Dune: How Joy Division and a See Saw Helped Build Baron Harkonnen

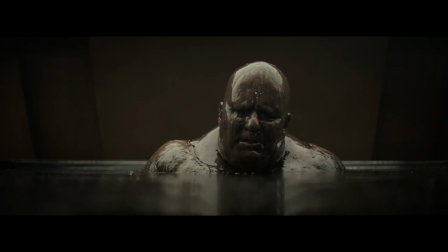In 2021,
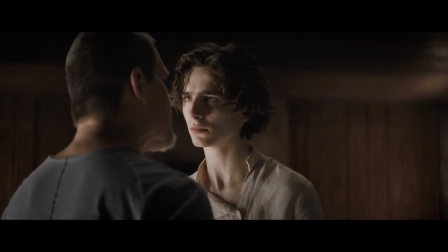director Denis Villeneuve and crew successfully completed part 1 of a lifelong dream by bringing Frank Herbert's sci-fi classic Dune to cinema screens.
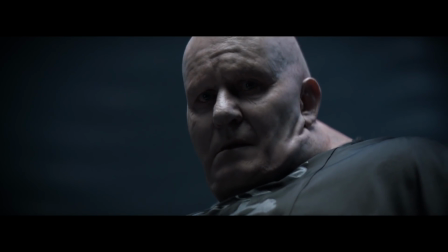As we know though, any story is only as good as its villain. I spoke with multiple members of Dune's production team to find out just how the menacing
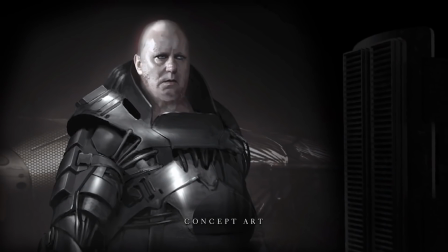Baron Harkonnen was designed and brought to life through practical effects.
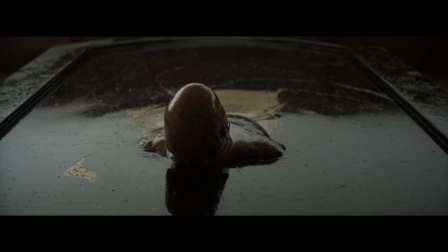Kill them all.
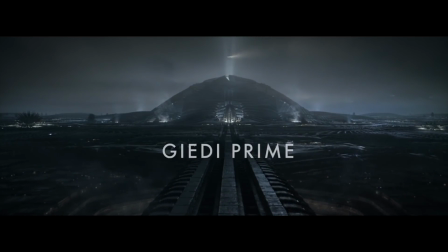Before we get into how the Baron himself was built though, let's talk about his home and the place that made him who he is.
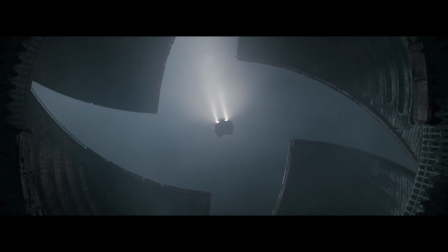The Harkonnen homeworld, Gadi Prime. I wanted to have the proper time to bring things as precisely as possible in the concept art.
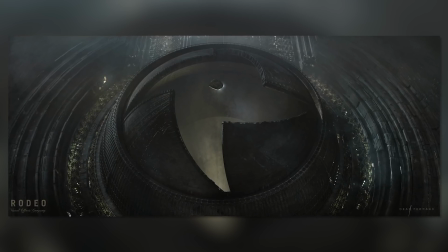So the VFX crew will have everything, more than the design bar,
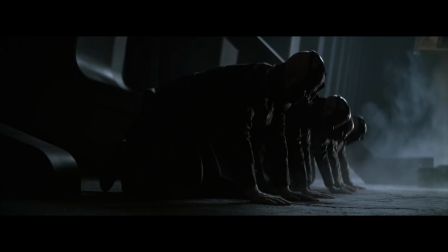but even the atmosphere, the look, the quality of the light, everything was precisely done in prep. In Arrakis, during the day, there's sun coming through windows,
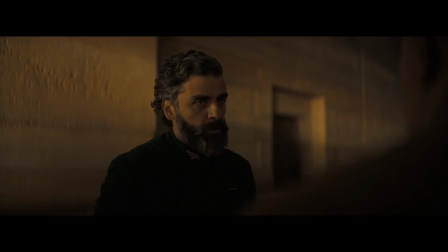or not coming through windows, through light wells, so they're illuminated or they're motivated by sunlight.
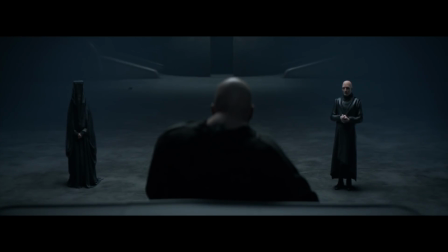In the worlds of the Harkonnen and the Baron, it was kind of an otherworldly light.
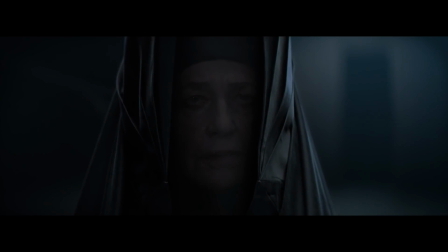This world was kind of motivated without motivation, but it had to be dark and moody, but not so dark that you couldn't see what was going on. One of the things which was very beneficial for the movie was that Denis had spent a good part of a year working with the art director Patrice, trying to come up with the visuals for the movie.
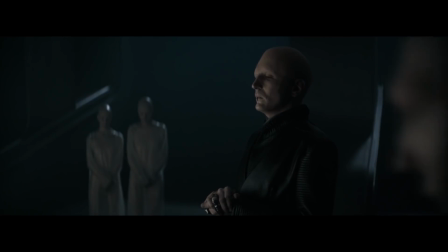So when I joined the movie, like, you had all of these fantastic visuals, and like basically we built those physical sets.
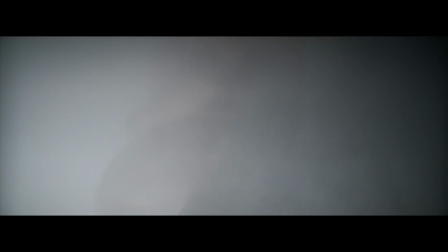I built those virtual worlds exactly like they were in the concepts.
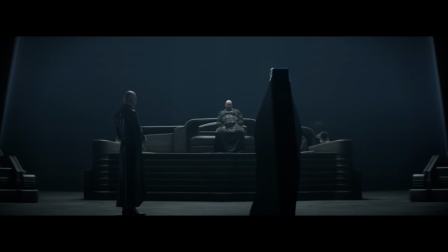When you read the book and you read the script, you want to feel his like an obscure presence in his lair. For me, the scale and the ribs came very, very quickly in the process.
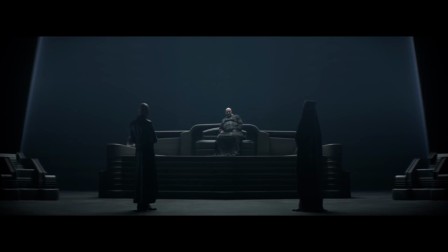Yeah, it felt like the interior of a whale. Dune did inspire a lot of other movies in the past, so the challenge was to try to bring something fresh to the screen, and to do so, what we did is that we entirely focus on the novel and the description that Frank Herbert did of this architecture. The architecture was something that I played with from John Portman.
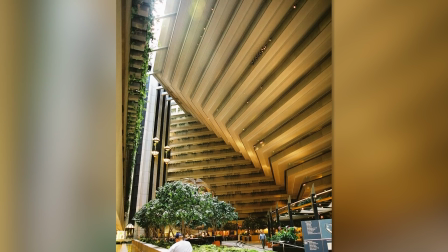He's an architect who did some hotels, and it's a reinterpretation of.
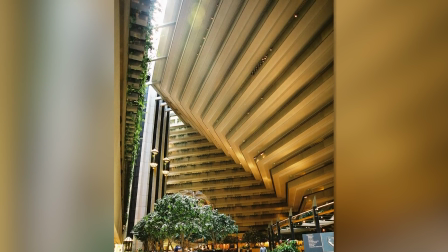I remember when I was 11 years old, walking. I was with my parents. Were in San Francisco, and I was walking in one of his hotels.
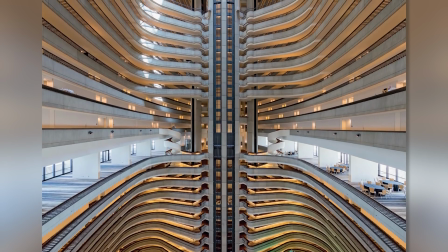The scale of it, and I remember seeing this multiple levels of galleries and of balconies, walkways that are in the central atrium.
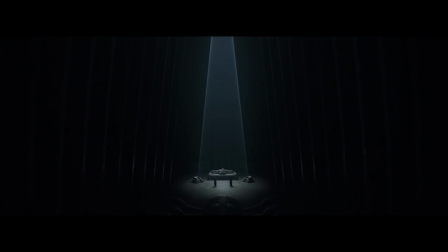But if you put it on a horizontal, it became quite interesting as a base. I was listening to Substance, Joy Division. I was listening to a lot of Joy Division when I was designing. I find my inspiration in music.
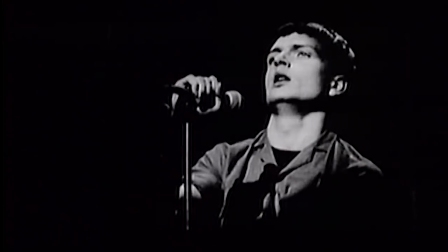A song like Atmosphere, I was like playing in loop. The heaviness, I was like, it was the bass line of.
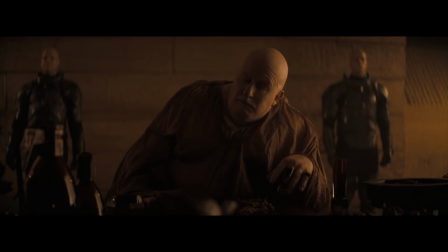Influences can come from unexpected places then, and while there may have been no direct inspirations for the Baron himself,
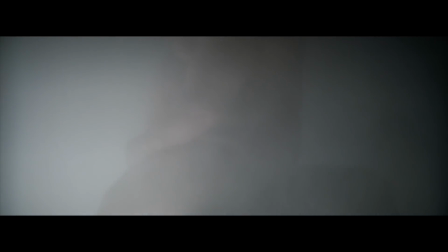it does appear that subconsciously reference points were found, especially when the time came for his on-screen reveal. First impressions are crucial for villains.
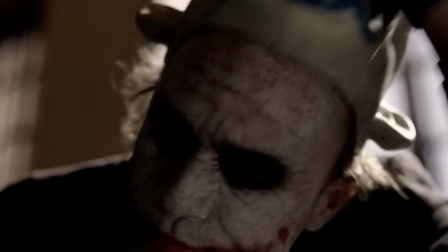Just think of Darth Vader striding into Star Wars, or Heath Ledger's Joker unmasking himself in The Dark Knight.
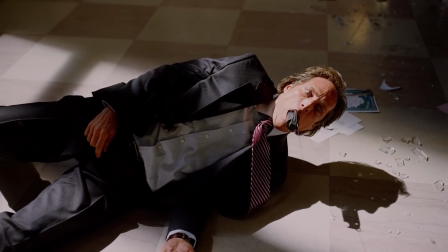Fear needs to be instilled into the audience the first time we see a villain, and with the Baron, this is no different.
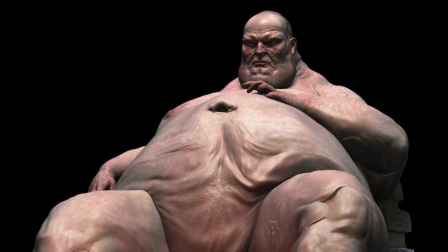Denis always had this vision of a bald, obese, and wearing like long dresses. That's how it's described in the book.